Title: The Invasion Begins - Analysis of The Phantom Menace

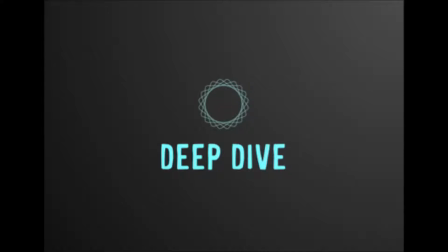0s
Hey everybody, let's analyze the scene from the Phantom Menace where the Trade Federation makes their first invasion of Naboo.
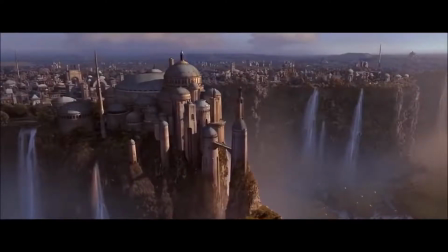5s
We open on a beautiful sweeping landscape shot of Naboo, in stark contrast to the drab halls of the Trade Federation ship, showing us a glimpse of what will be destroyed should our heroes fail,
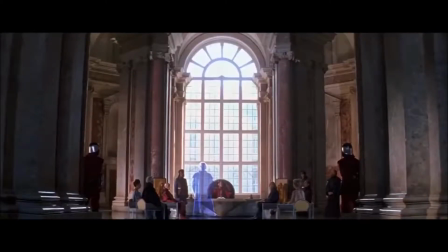15s
then transitioning into Naboo's elite discussing the matter. Notice the staging of this scene.
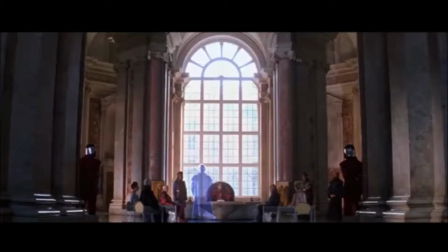22s
Palpatine is at the center of it all, guiding the rulers of Naboo, including the Queen herself. It is also important that he appears in hologram form.
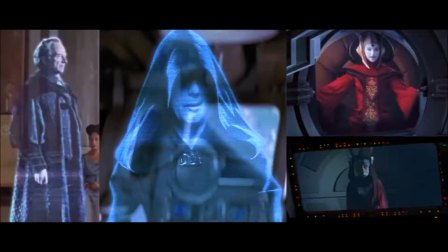31s
So far in this film we've seen 4 long-distance communications, but Gunray and the Queen both used regular 2D video calls on screens,
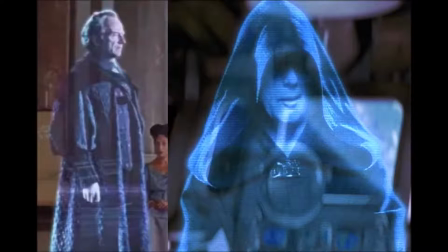39s
leaving our only exposure to the Phantom-esque holograms being Darth Sidious and Senator Palpatine, a very subtle way to make the connection between them early on. Of course, these subtle cues are unlikely to make impact on the first viewing, but they bring the story depth,
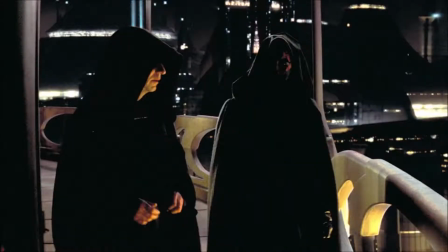54s
a sense of mystery viewers can solve if they pay close enough attention, and plenty of incredible moments on repeat viewings.
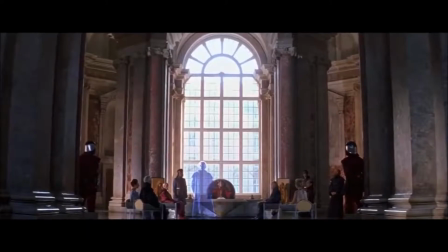62s Negotiations haven't started because the ambassadors aren't there. How could that be true?
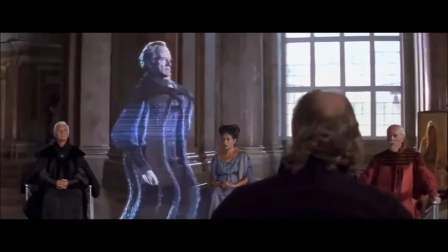67s I have assurances from the Chancellor. His ambassadors did it right. Let's be the negotiate, ambassadors.
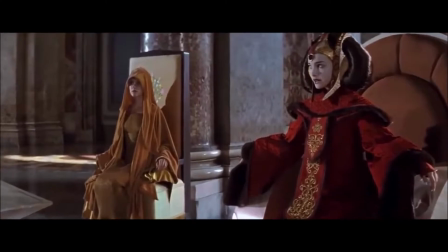76s Senator Palpatine, what's happening?
This introduction of Palpatine is a great way to show his cunning political mind.
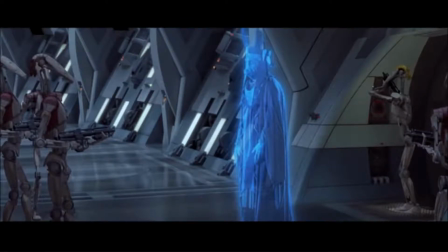84s
We've seen Sidious and Gunray's plans to eliminate all traces of the ambassadors and claim they never arrived, so now we get a chance to see Palpatine spinning that to his advantage on the other side as well.
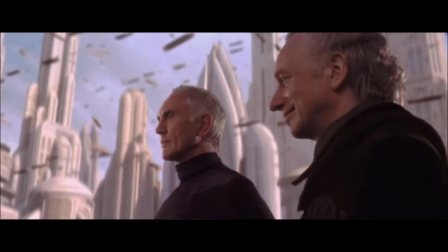95s
The way he says, "How could that be true? I have assurances from the Chancellor," is Palpatine setting the groundwork to throw Chancellor Valorum under the bus later in the film with the vote of no confidence.
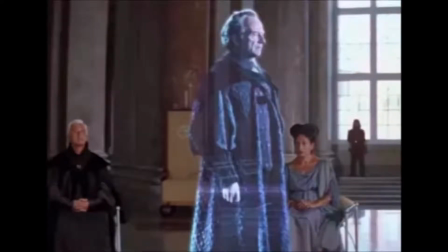107s
His connection is then dramatically and conveniently cut by the Trade Federation before he has a chance to answer any more questions about the situation.
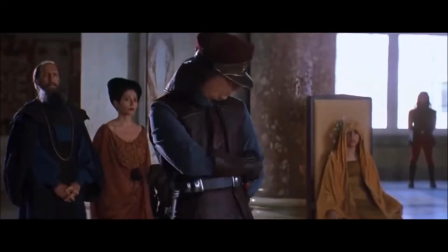115s Check the transmission generator. A communications disruption can mean only one thing: invasion.
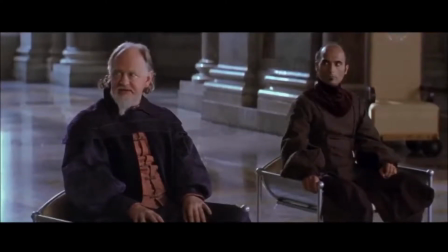122s
This brief exchange is a subtle way to show that Naboo has had peace for a long time, but not beyond memory.
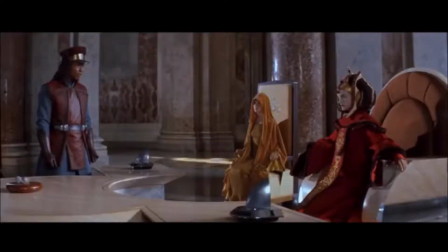128s
The young Queen and Captain of the Guard assume a regular power failure, but the old advisor, C.O.
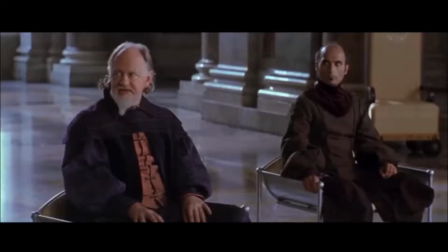134s
Bibble, knows what it truly is, likely because he has heard of or seen this sort of problem when he was much younger,
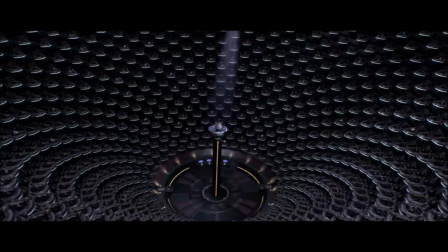139s
an indication that the Republic's decline has been in motion for generations.
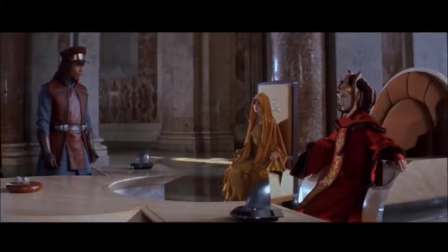143s
Both Queen Amidala and Captain Panaka reply with their firm belief in the power of social and political norms that are now outdated for the state of the galaxy, wrongly assuming that economic threats alone are enough to limit the bad actors' behavior.
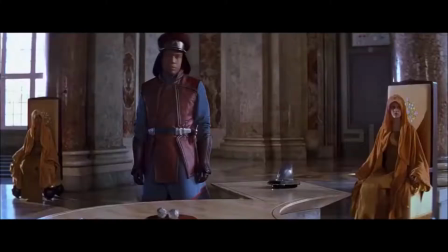157s The Federation would not dare go that far. The Senate would revoke their trade franchise, and they'd be finished.
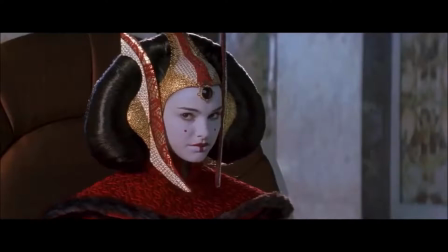163s We must continue to rely on negotiation. Negotiation? We've lost all communications.
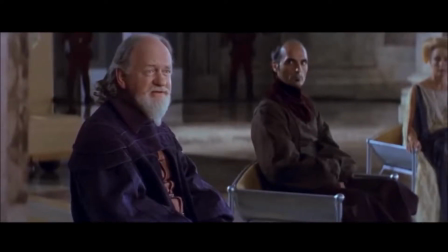169s And where are the Chancellor's ambassadors?
C.O. Bibble prompts the question of the galactic government's competency here, but notice the language he uses.
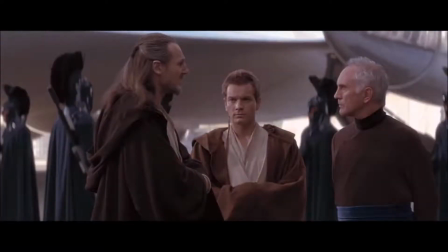177s
He specifically questions where the Chancellor's ambassadors are,
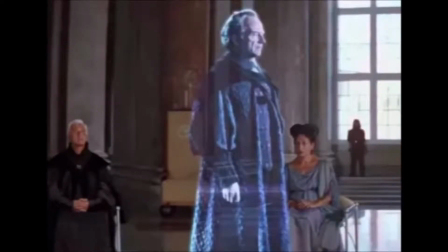181s
referring to the talking point casually laid by Palpatine to push the Naboo ruling class against the current Chancellor.
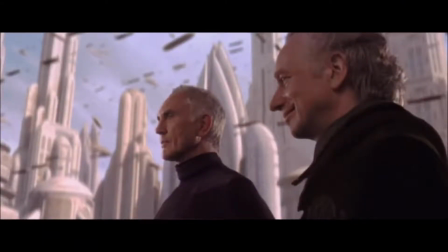187s
This shows just how subtle and effective Palpatine's schemes are.
This is a dangerous situation, Your Highness.
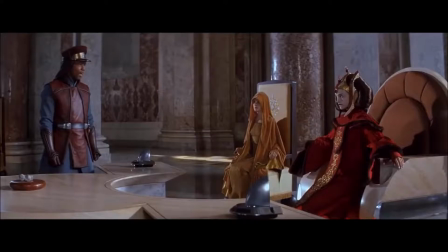195s Our security volunteers will be no match against the battle-hardened Federation army.
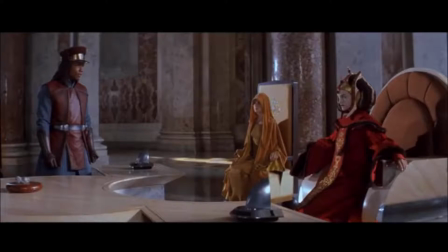200s
Panaka's comment on the danger, along with the rising music, ramps up tension again from this brief moment of political discussion.
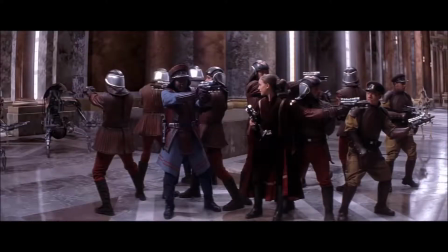207s
He informs the audience that the planet is advanced and peaceful enough to only have security volunteers, and also that the Trade Federation army is battle-hardened.
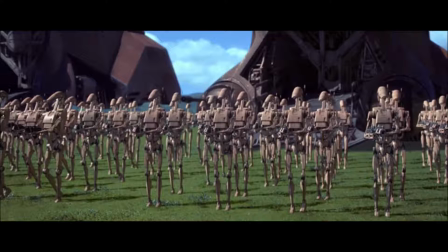215s
The Trade Federation has been allowed to get so out of control that they have fought and won physical battles before on other planets,
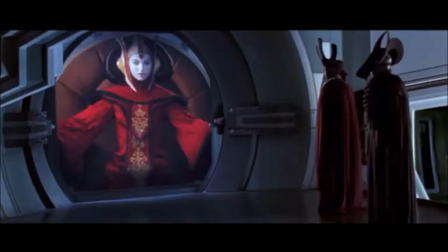222s
further raising the threat level and empathizing us with the Naboo.
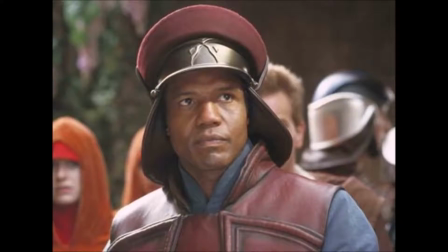226s
I'll also point out that Captain Panaka is yet another example of Star Wars casually but prominently displaying American minority groups in positions of power, again showing realistically diverse casting with a strong message but no pandering.
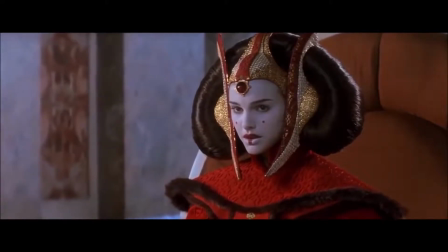240s I will not condone a course of action that will lead us to war.